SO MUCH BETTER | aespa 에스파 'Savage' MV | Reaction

What is up you great people around the world! Today Aspa released their new song with Savage and I'm super curious to find out how they did with making this video. As we saw with the last time with their song Next Level, I thought it was good but it was nothing impressive and I'm really curious if they picked up their game from last time and did a better job with the entire team. I really just hope that some of the CGI is better but that is normally something that is really expensive so for now that is only a big wish but maybe they picked it up in this mv before we start with this mv like the normal ritual there are two things that i request from you if you have any recommendations on videos you want me to review in the near future and you want me to check them out then just put them in the comments below it can be ispa it can be any kpop video and better off i'm actually looking for the worst mv out there in a world scale so if you know anything from your country put it down below as well and of course guys if you do want to support this channel because we're so close to 2,000 subscribers. I'm really excited. And just make sure you hit that like button. Make sure you're subscribed. And let's make this community grow. Let's not waste any more time. And let's jump into Savage with IASPA.
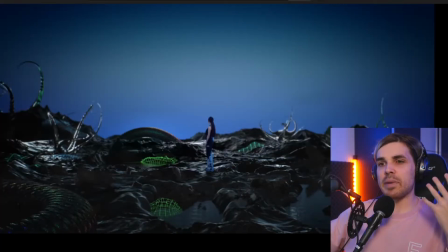[1:09]
I have not seen the video yet. So it's all going to be fresh to me. I am really curious how they picked up. And yeah, like always, guys, if I do pause a lot, that is even better.
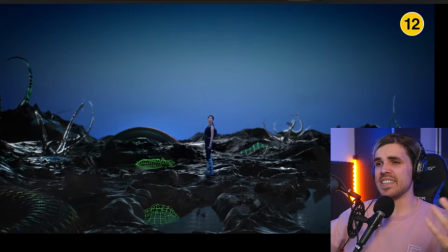[1:17]
The more we can talk about, the better always. It's just something we do in the channel.
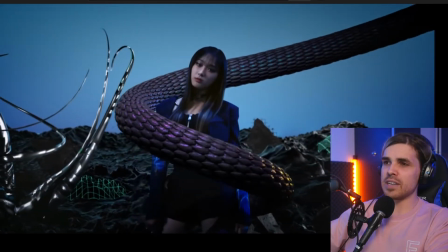[1:23]
Oh, we're going back to CGI world.
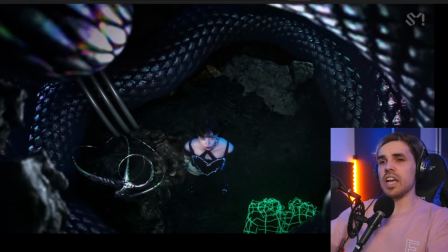[1:26]
really cool from what we see already i love the props in this world i mean we can more or less see that they are in a green
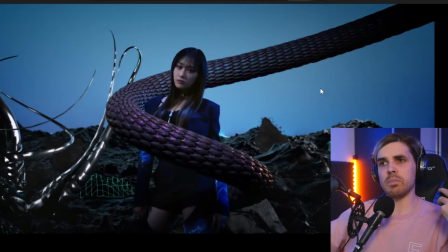[1:32]
screen room in other words it could be a blue screen it could be a green screen they could just change the colors around i cannot say what the original color is here but you can more or less see that some of the props that we see here are real mixed with some cgi including this snake and of course this plant and maybe some of the dirt in the background but it looks great much better than what we saw
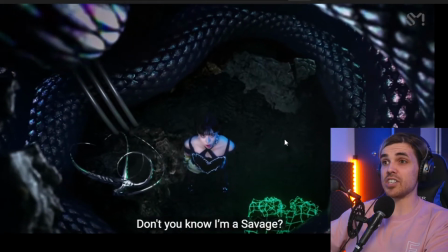[1:51]
before actually
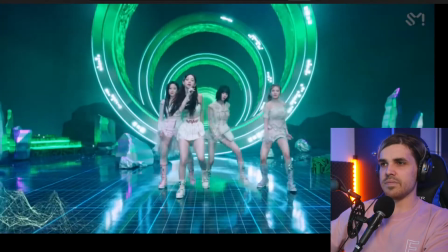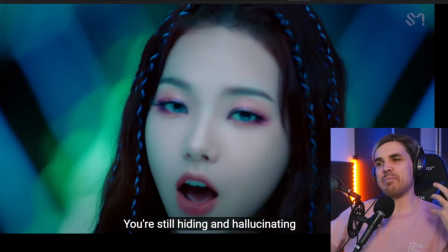[1:59]
beautiful color palettes i love that the color temperature is a bit more colder here and the whites are a little bit just colder it's
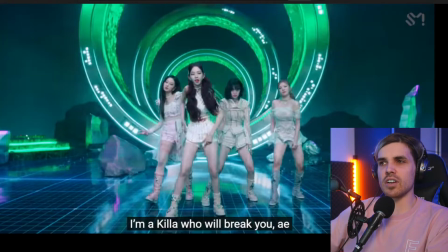[2:06]
it's a very nice white i love this type of white and on top of that because of the darker colors that green that neon green or i don't know poison green i don't know what kind of green this is but it looks fantastic it really just pops out and looks beautiful and
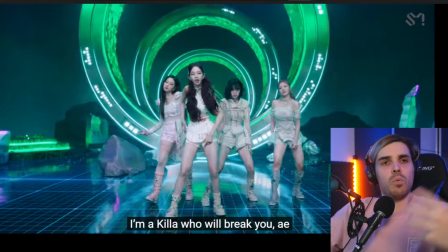[2:23]
on top of that you can also just see that the lights really are well placed here the entire set is just beautifully made great
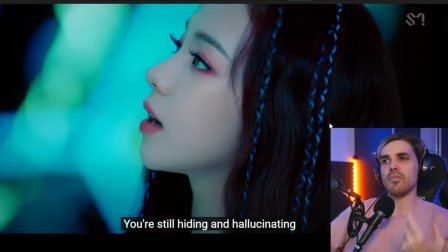[2:35]
like literally because of the colors and the darker colors these colors that pop for example here the blue they just look great they look really really nice
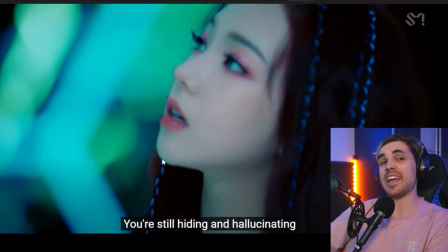[2:46]
nice that's a very nice camera movement just look how it just follows that hand movement just let's watch that one more time okay let's be slow about it
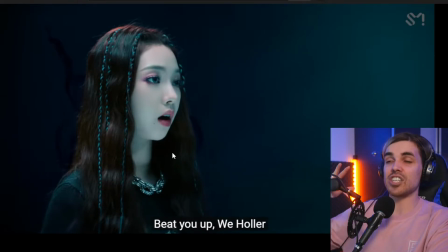[2:57]
beautiful that is skill i don't know if this was handled or if they actually added this in post but for what it is it's beautiful to look at
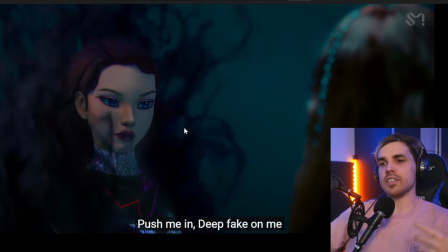[3:08]
in the last video you guys already explained to me that this is their theme this is the way they do their music videos they basically have a 3d rendering of themselves being part of the video i didn't understand the concept back then but i'm already curious about why they have it only up
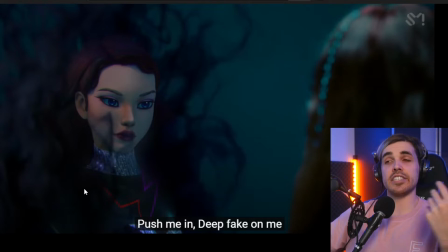[3:25]
to this degree of 3d rendering is this the budget they had is this the style they went to if you guys know when or how they made these videos or not the videos how they made these animations and how they came up with the style if there's anything about that put it in the comments below i would love to know more about creating this concept of these 3d
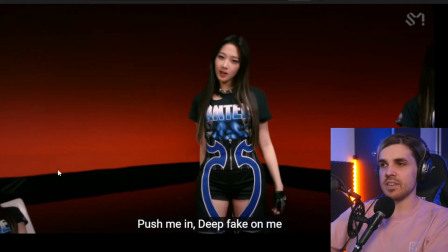[3:43]
animations it's very interesting actually wow
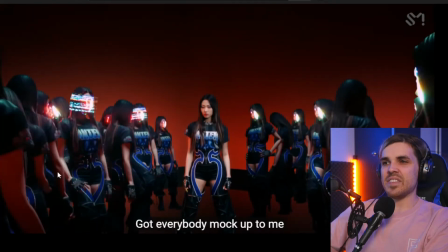[3:48]
let's watch this one more time guys i see this effect many
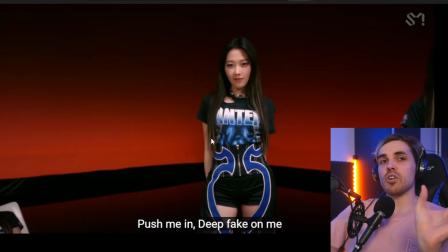[3:54]
times but it's basically simple cloning you see the same girl being filmed multiple times that you got the robot arm carrying the camera and it's just repeating its movements over multiple times with her standing in different locations in other words one time she's standing here the other time
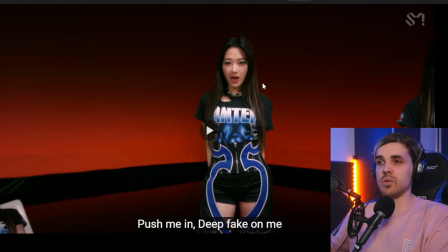[4:10]
she's sitting here and the other time she's actually standing here and at the end you can nicely blend it all together really good though really
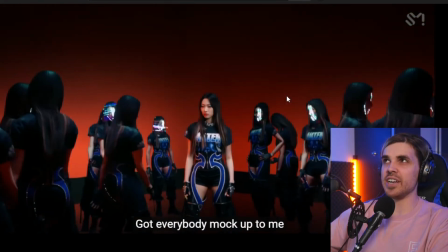[4:19]
really nice
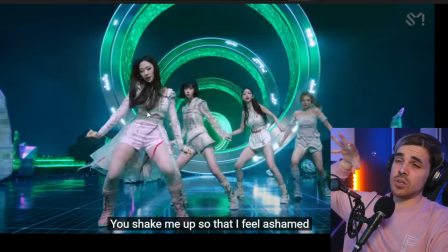[4:22]
i love that circle in the background as well and that it basically continues more into the back because it just extends the entire scene i'm not sure if this is real because we also see some reflections here on the floor so it could be that the first one is real and maybe they are all real but i need to see the making of this video actually to see actually what happened
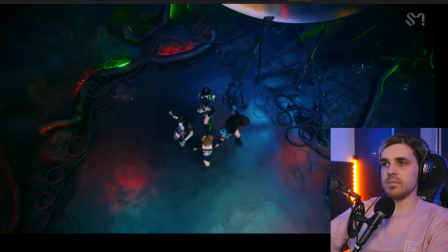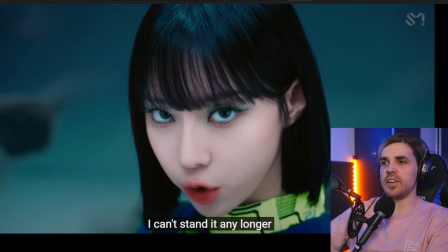[4:50]
really nice like i said the colors are beautiful here they're very mysterious i love that you have that neon yellow here and that neon green just popping out and it looks really really good
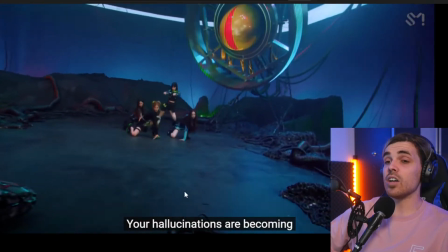[5:05]
the snake also looks really nice
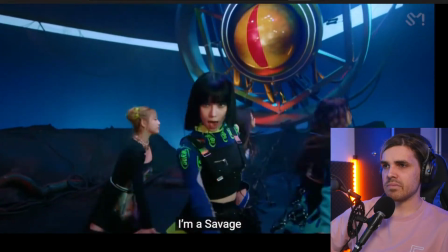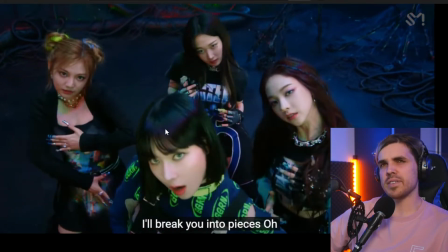[5:13]
some 3d smoke effects ghost effects i forgot the term for it but it doesn't even matter
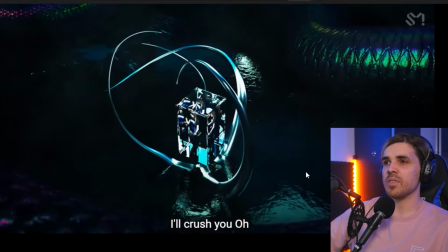[5:23]
really nice cuts as well oh
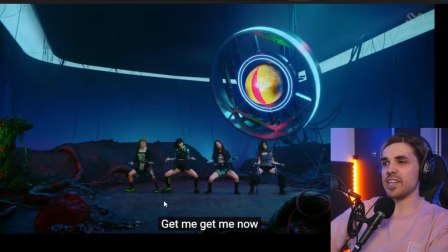[5:31]
that's amazing so i love the choreography already okay it looks great but what i love about it is because the girls are very low as well the camera also dropped a little bit and it really seems as if you're looking this from a ground perspective it makes the entire choreography look so much
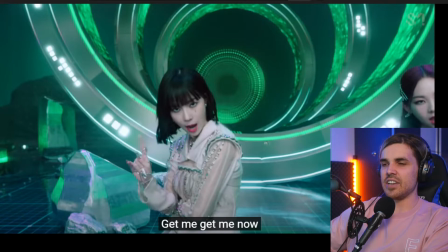[5:45]
better really nice you can basically see let me show it it's
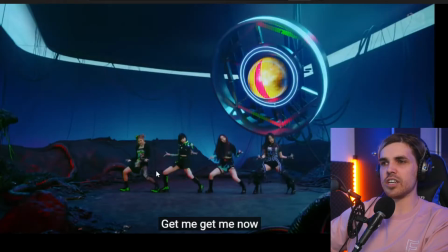[5:49]
basically a little bit on this level it's really trying to capture those knee movements really nice
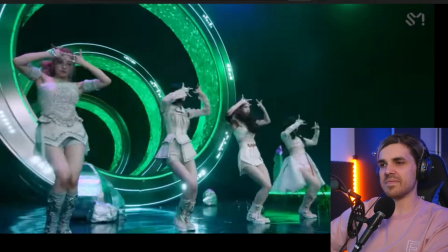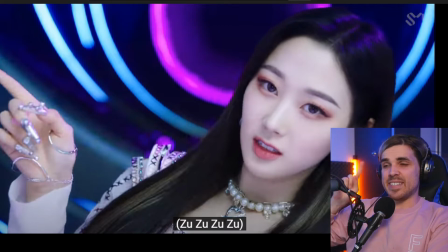[6:02]
actually i didn't see it but there you see that i didn't even know that this was supposed to be this sound effect well that is a real good way of capturing this element it looks great
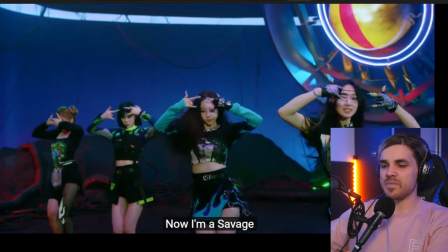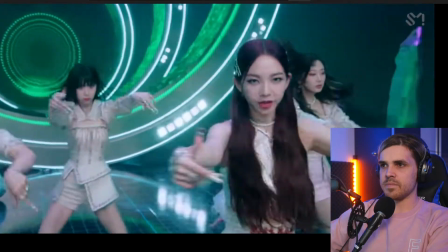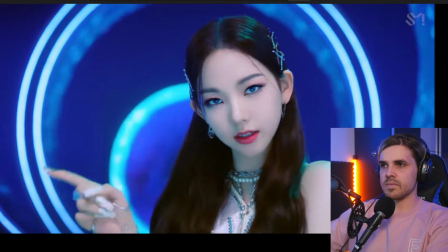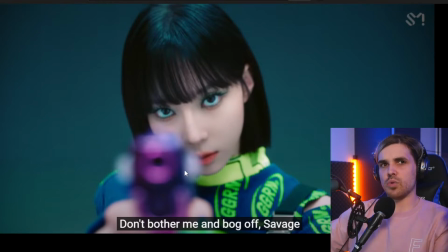[6:27]
also very nice that they kept making sure that the color palette is repetitive throughout the entire scene so here we have this pink dark bluish color and the dark blue fits with here that pink actually fits with one of the scenes that we're going to see yeah that we already saw a little
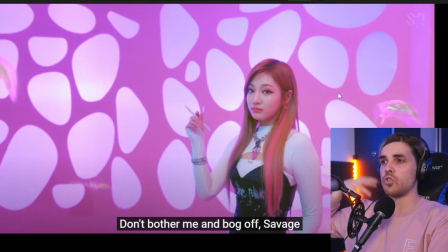[6:40]
bit before but we see it again here looks really really good that they make sure that the colors are repeating themselves over and over again awesome